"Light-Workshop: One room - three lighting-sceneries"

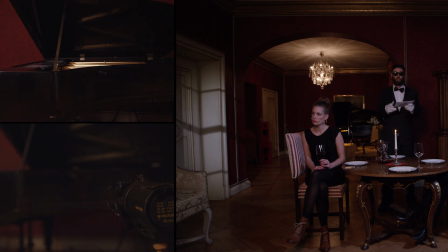507s
Then we hit a Dedo spot back there behind the chair to illuminate the front part of the piano, which gives a nice color contrast to the golden inside of the piano.
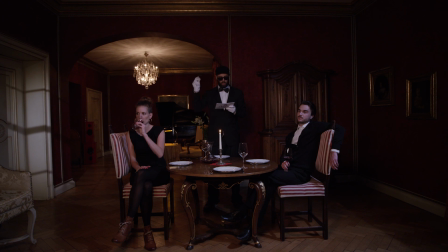517s
Let's give the background some more interesting spots. Here, we hit a Dedolight in the corner behind the piano.
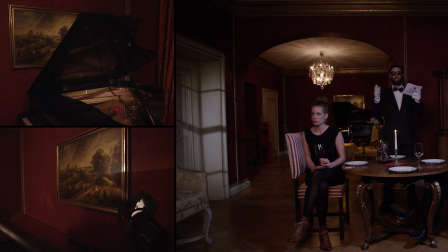525s
We close the barn doors in a way that only the painting on the wall gets some light. This has two effects. The first one is that it makes the back wall way more interesting.
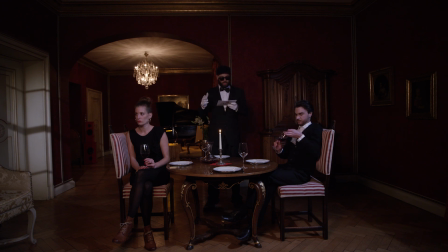536s
And the second one is that the black piano is being silhouetted against the red wall, which gives even more depth to the picture. We also wanted a TV running in the back.
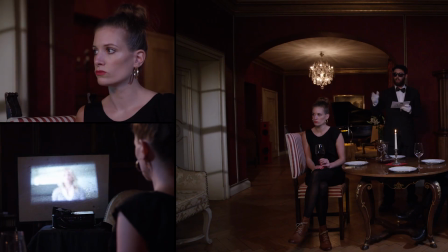550s
Therefore, we placed a beamer over there and bounced it on a silver reflector.
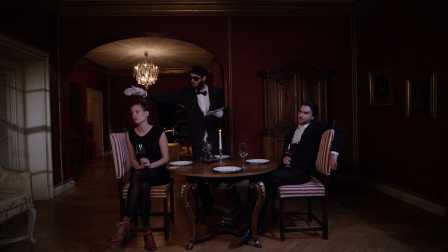554s
As you see, it gives some light to Paula and even reflects a little bit in Peter's face. This is how we got this typical TV flicker. And here's the special. Let's make a car turn into the driveway. To simulate that, we installed a mirror over there.
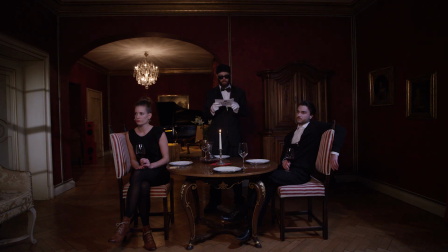573s
Then we took two Dedolights that we mounted on a rotating system consisting of a tripod and a metal tube.
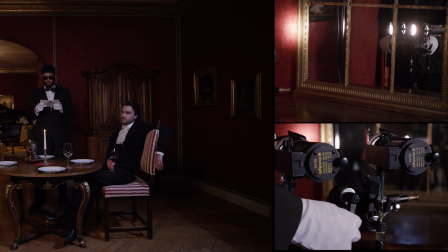580s
An operator is standing over there in front of the mirror and turns the lights. The reflections running through the whole room create that a car is coming effect.
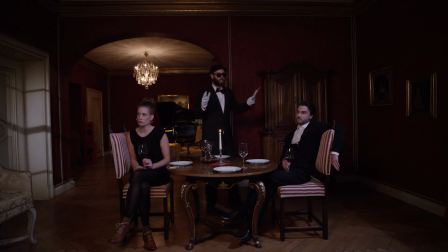590s
All right, let's see what it looks like in a movie.
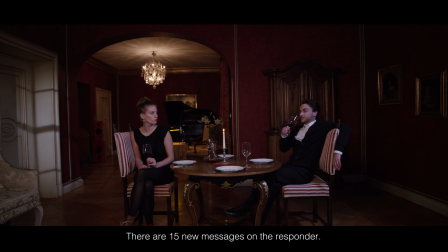597s Das sind 15 Anrufer auf dem Anrufbeantworter. Du, die höre ich später ab.
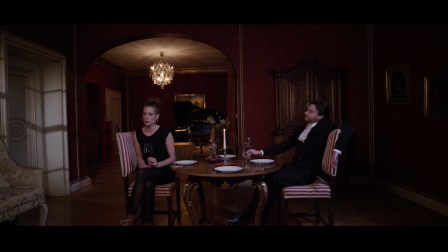603s Musst du nicht, hab ich schon. Haben wir eigentlich neue Milch?
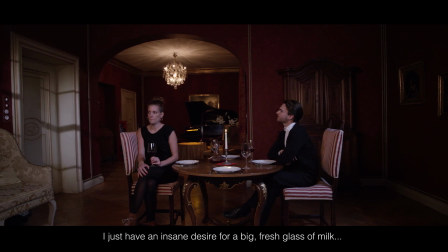614s Ich habe gerade wahnsinnig Lust auf ein großes, frisches Glas Milch. Du auch? Oder sind wir schon bis zum Rand voll? Hör auf damit. Ich soll aufhören?
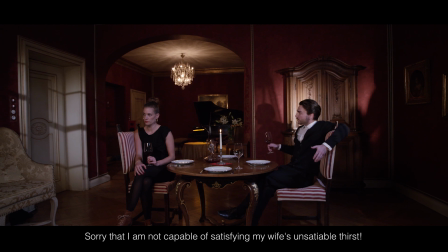629s Ich soll aufhören. Entschuldigung, wenn ich den stilllosen Durst meiner Frau nicht löschen kann.
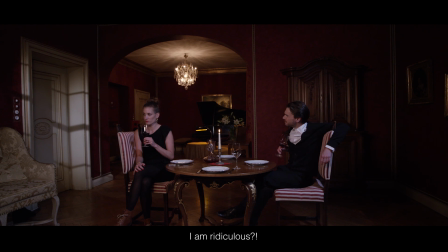635s Du machst dich lächerlich. Ich mach mich lächerlich? Es reicht. Ja, es reicht.
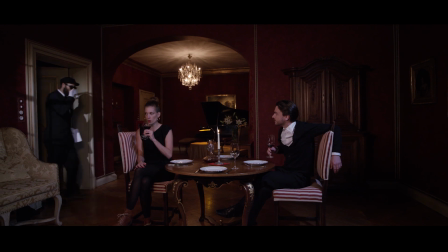640s Wir kommen gleich. Ich komme auch gleich.
All right. Okay, this is soap opera dramatic.
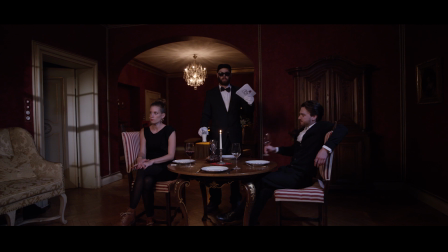647s
Let's get psychodramatic. Welcome to our last scene. We call it the Psycho Night. After the dinner, Peter and Paula kept on arguing. Later that night, a serial killer showed up to murder both of them. Maybe the thriller's gonna save their relationship, or maybe not. Who knows and who cares? Frightened to the bone, Peter and Paula turned off all the lights in their house. That's why we only have moonlight in here.
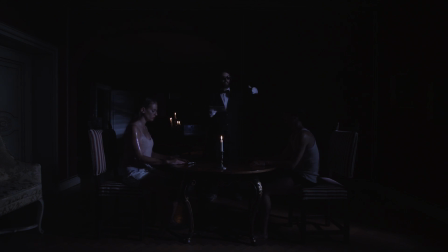680s
Again, we built big molten boxes that we placed right outside of the house in front of the windows. In this box, we got a 2 kilowatt tungsten with CTB gel and a diffuser gel on it. We flooded it to simulate the soft moonlight shining through the clouds.
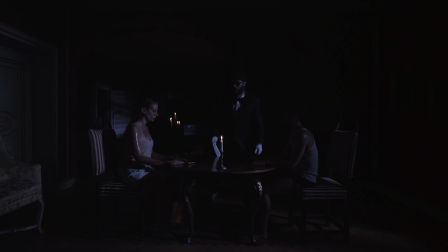696s
Again, you see, it gives Peter a hair light and Paula light on her face. For the moonlight in the back, we used 2 800-watt tungsten with CTB gel. We added a window blind in front of it to get those creepy shadows on the floor and on the wall.
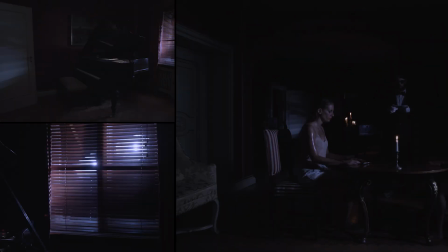717s
Additionally, we connected them to a dimmer. This allows us to create light flashes.
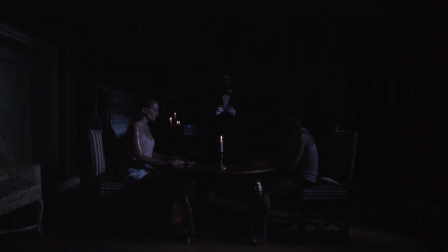724s
We should add some spooky shadows and a more interesting background in here. To get those shadows, we installed the Dedolight spot over there and illuminated the chandelier.
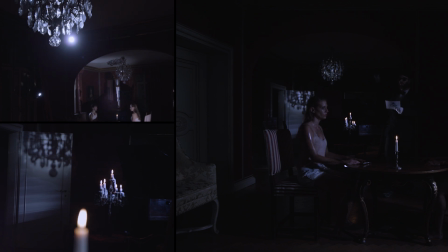736s
This creates those long, creepy shadows in the back of the room.
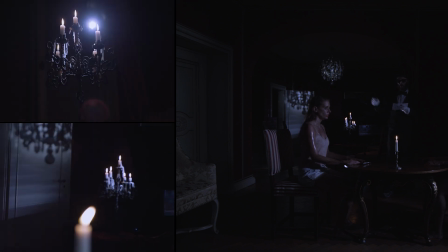741s
We also hid a Dedolight with CTB gel over there to bring some moonlight on the candles.
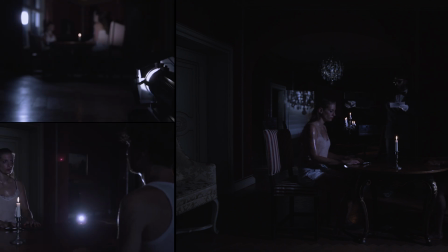747s
Additionally, we had a Dedolight with CTB gel over there to give a glow to Peter and Paula.